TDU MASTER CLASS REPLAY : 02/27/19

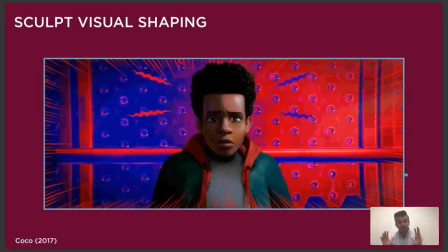22:30 and then again even into the spider-verse like this is a graphic looking thing but if you look across the character's face um you'll see lots of shaping even on the background again it's just flat color but again shaping from red to blue it just creates a dynamic image it just creates good
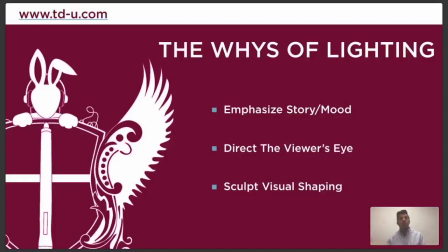22:45 visual shaping so those are the whys of lighting it's emphasizing mood directing the viewer's eye and sculpting visual shaping now i want to talk to you guys about one more thing before oh wait No,
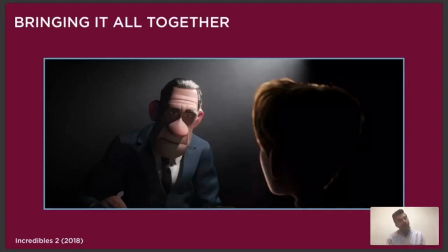22:56 I almost forgot. So I talked about those in isolation. But when you're lighting and when you're working, they're all going to be happening at the same time. So your job is to bring all of those elements together. Because if you can check off those three off your list of what you're doing, you're going to be successful.
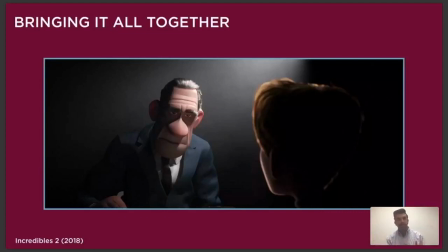23:13 So in the Incredibles tier here, we've got a lot of good shaping here on both of these characters. And you can see the light's dark fall off. See kind of the start of a triangle there. You see good shaping across his nose. But the mood is very different on these guys. He's got dark. His eyes are in shadow.
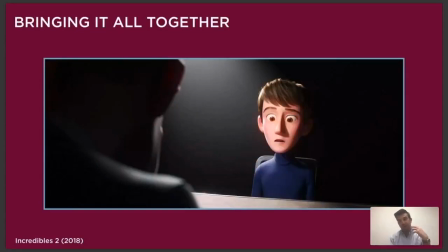23:31 Again, his face is much more glowy. It's much more happily lit. The young guy, he has got his whole future.
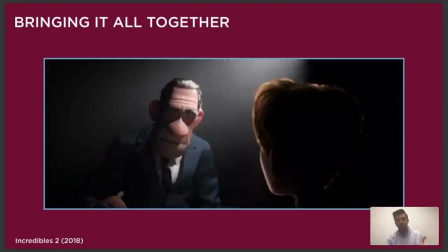23:38 He's very innocent. He doesn't really know what's going on versus the grizzled veteran who's seen too much and knows too much about what's happening.
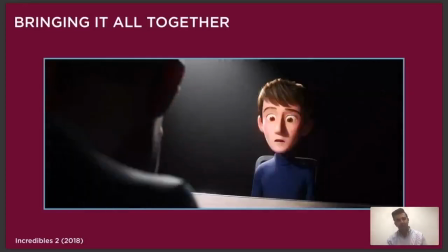23:44 So we're using that to combine all the things that we've learned. So, again, good visual shaping. They're bright. They're popping off the very, very, very dark background. And the lighting is telling the mood of the two characters.
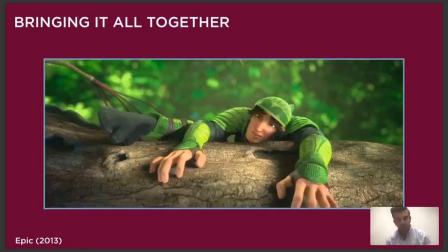23:55 This is a shot I lit for Epic. So this was tricky because again, this whole film was all about lighting characters that had camouflage with the environment, which makes it really hard to get them to read off. So we would put like this haze in the background a lot to get the saturation values to be different and get them to move forward.
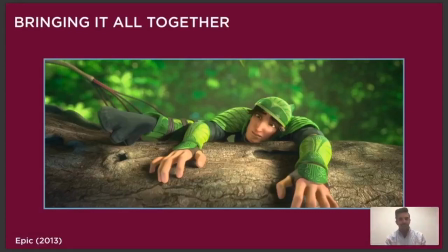24:12 So this is a character, he's being chased by the bad guys. He falls onto this log. And I'll show you, let me step through.
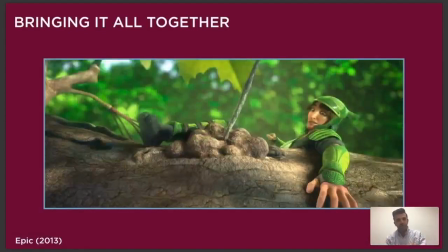24:19 There's three things that kind of happen in the shot so he falls then an arrow strikes and
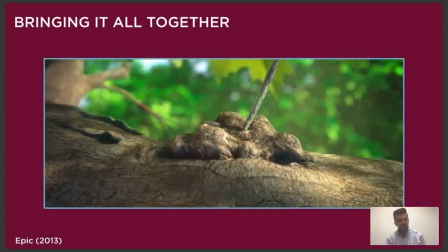24:25 then uh he jumps away and this kind of bubbling happens around the base so he lands i need to create a patch
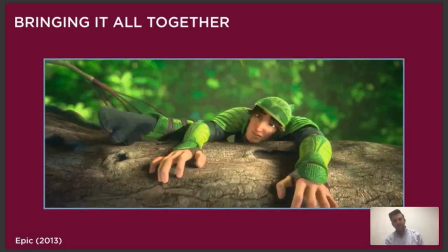24:33 of light here not only highlighting his hands and his face but directing the
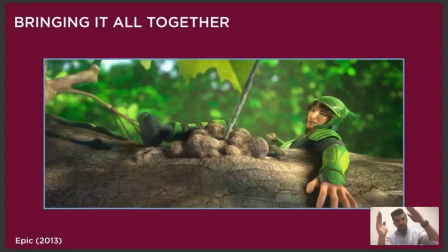24:38 viewer's eye to what happens next the arrow hitting so we needed to create a pocket of light for that to happen and actually as he falls back this way i hit him with another light on his face coming in from this side just so you can read his expression.
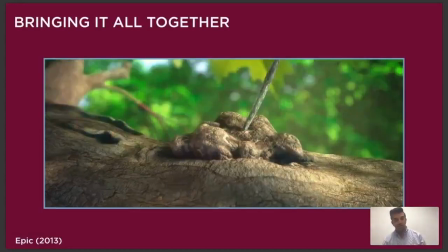24:50 And then as he pops away, we just kind of zoom in and get a little bit of highlight in there so we can really read that arrow.
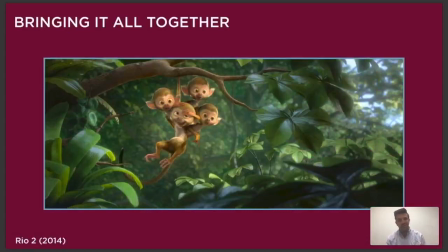24:57 It's another, you know, another example of bringing it all together. We've got the warm tone characters over the very green background. Something I really like about this one is just all the shaping that's happening in the leaves.
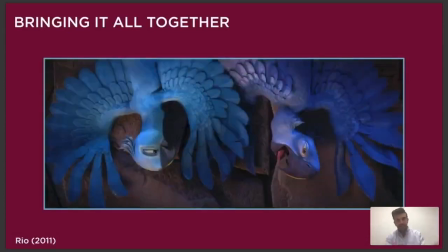25:10 I just love all that. That's another shot I lit here from Rio. So something to know about Rio is the main character blue on the screen right and his love interest jewel on the screen left have very
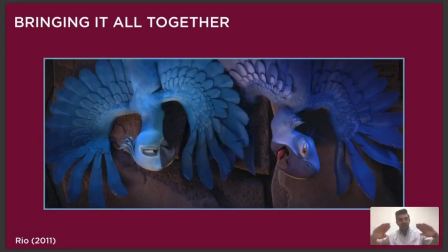25:24 distinct blue colors and in this sequence this was a chase sequence so we had to get their blue colors perfectly because again shots are happening so so so fast and then we needed to read her some more cyan color versus his more blue color so when we talk about lighting we
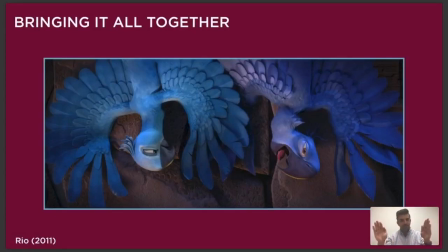25:39 want to make sure to hit these hero colors so that we're always able to identify the character very quickly. And again, so in this shot, there were some challenges here too, where they are flat up against the wall. So just trying to get some shaping up in here, up around here, just trying to get their shape to read.
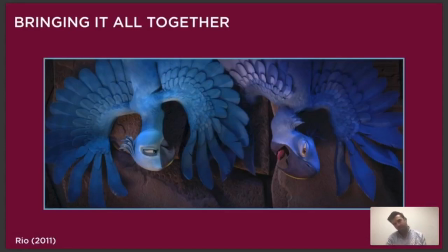25:58 And then also their beaks are very similar in color to the background here. So just hitting them with a little bit of rim light here on the edges just to get their beaks to separate out from the background was very tricky.
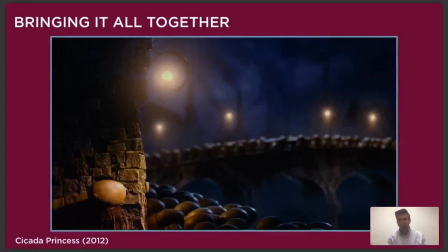26:08 A couple other shots from other films, Cicada Princess, again, great film, check it out. great shaping here on this character. His bright values are making him pop forward. Look at all the shaping on each one of these individuals. And then the depth of field to create some mystery off in the distance. Okay.
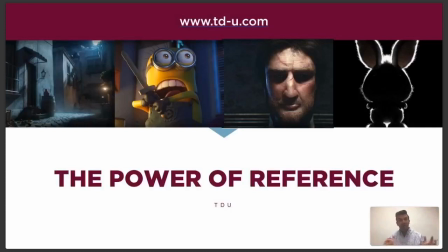26:24 Now this is the one thing else I wanted to talk to you about other than the three keys of lighting, because this is a very, very important part. And that's the power of reference. So whenever you're lighting something, whenever you're working with us at TDU, one of the first things that we're always going to ask you is what's your reference?